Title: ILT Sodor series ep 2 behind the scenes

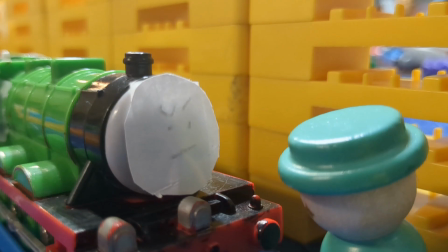Oh, hello guys. It's ILT Trackmaster, and I'm gonna be showing you the behind the scenes of Sodor episode 2, the first days. So, enjoy.
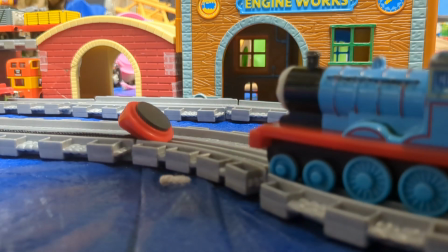Now, there are some people gonna be saying, wait, is this a deleted scene?
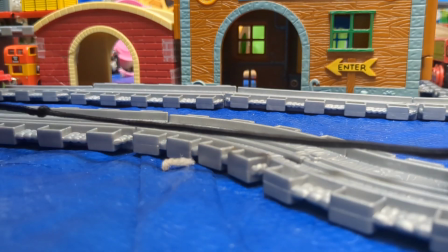Yes, this is a deleted scene from the video.
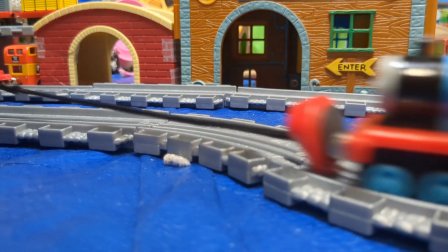It was when Edward was were to go over to Henry,
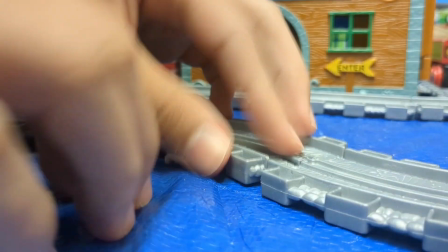and Edward would say, "Oh, hello, what's your name?" And they would just have a conversation.
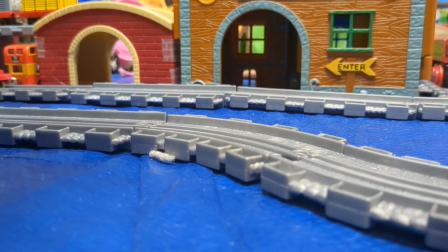But the reason I shooted it in Take and Play is because, well,
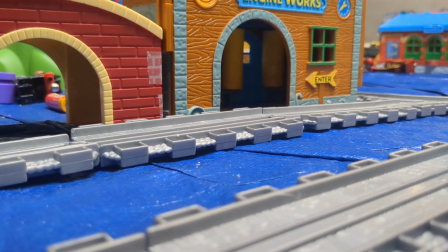at that time, my Edward wasn't modified with paper static side rods,
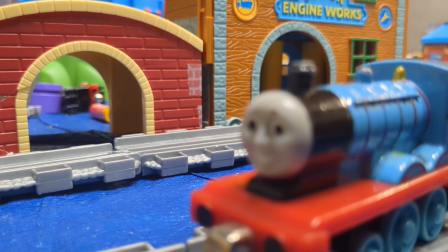and I just didn't want to use an Edward that had inaccurate side rods because it looked terrible.
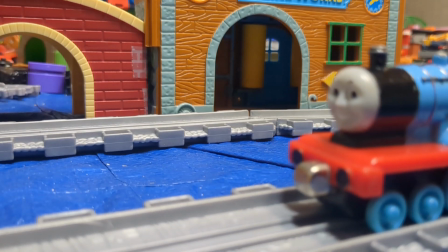And this scene was cut from the video just to shorten down the runtime.
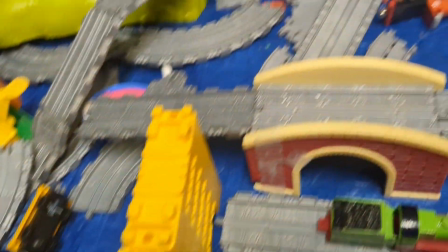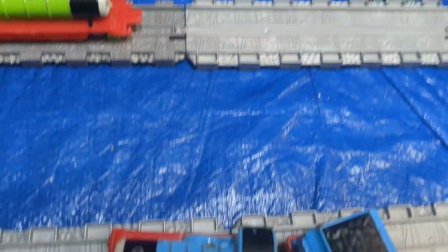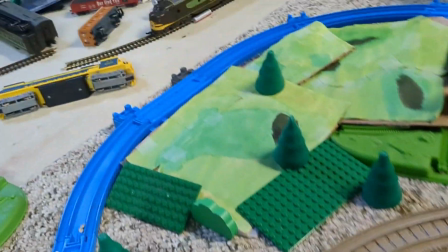And the newest thing from this video was realistic background.
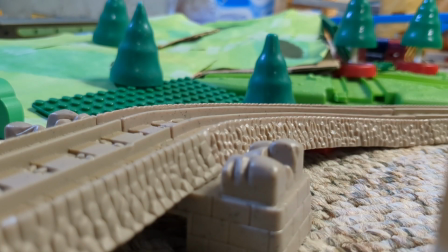So I finally made it. I made it from Tomy trees and Lego green
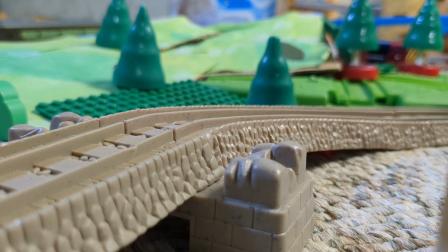platforms and green cardboard with paper all over it.
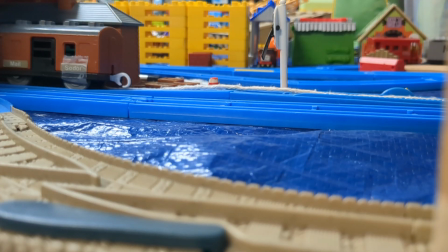Now this is a very iconic shot.
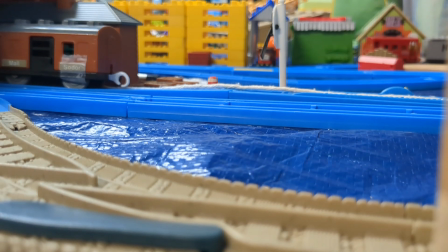This is a shot from the intro in the beginning of the video, but it's not how you remember it.
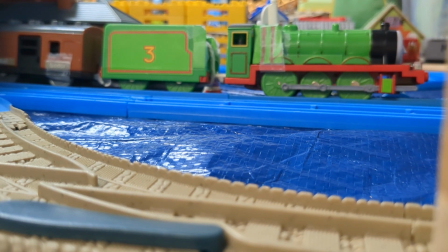The camera is placed at a different angle, and Henry is on track that's tilted.
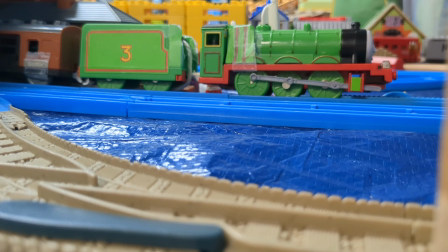Yeah, I had to reshoot the scene because I hated the crooked track.
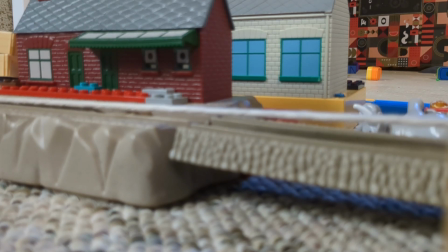And this scene was a pain to make.
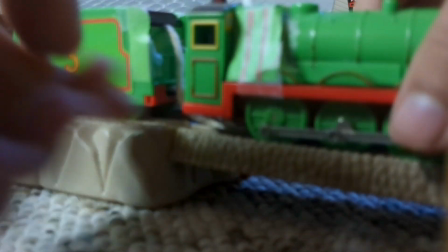I mean, people were gonna say, it's very simple to make. But I wanted to pull the Henry with a string.
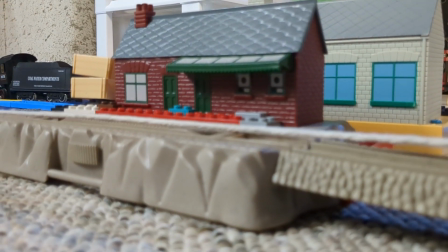And the Henry had terrible traction tires. And this is a raised section of track, so you couldn't pull the coaches up.
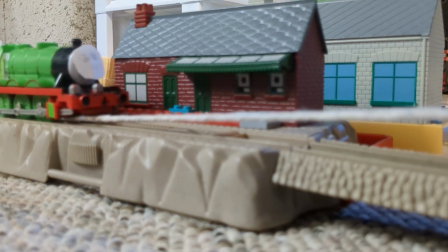So I decided to pull him with a string. But after this style of scene was shot, I did it without the string.
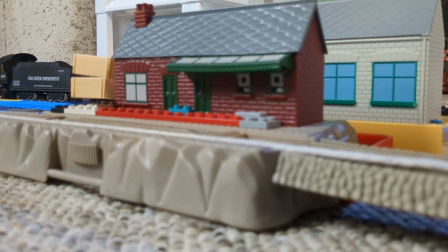And the way the next style of scene was made
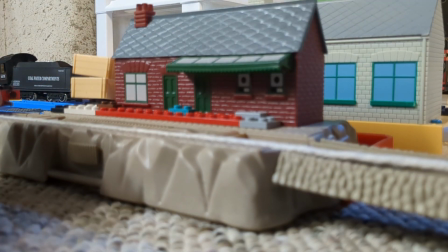was I would have one hand on one side and the other hand on another side,
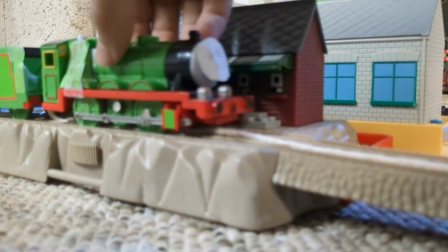and I would push the train up, and then when Henry passed the camera,
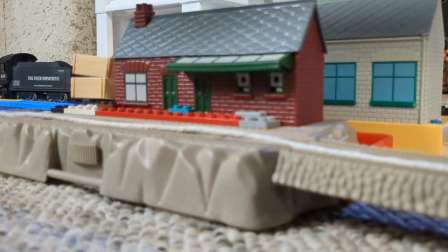I would just move my hand and watch the train go. Skip to 5:21 if you don't want to see this.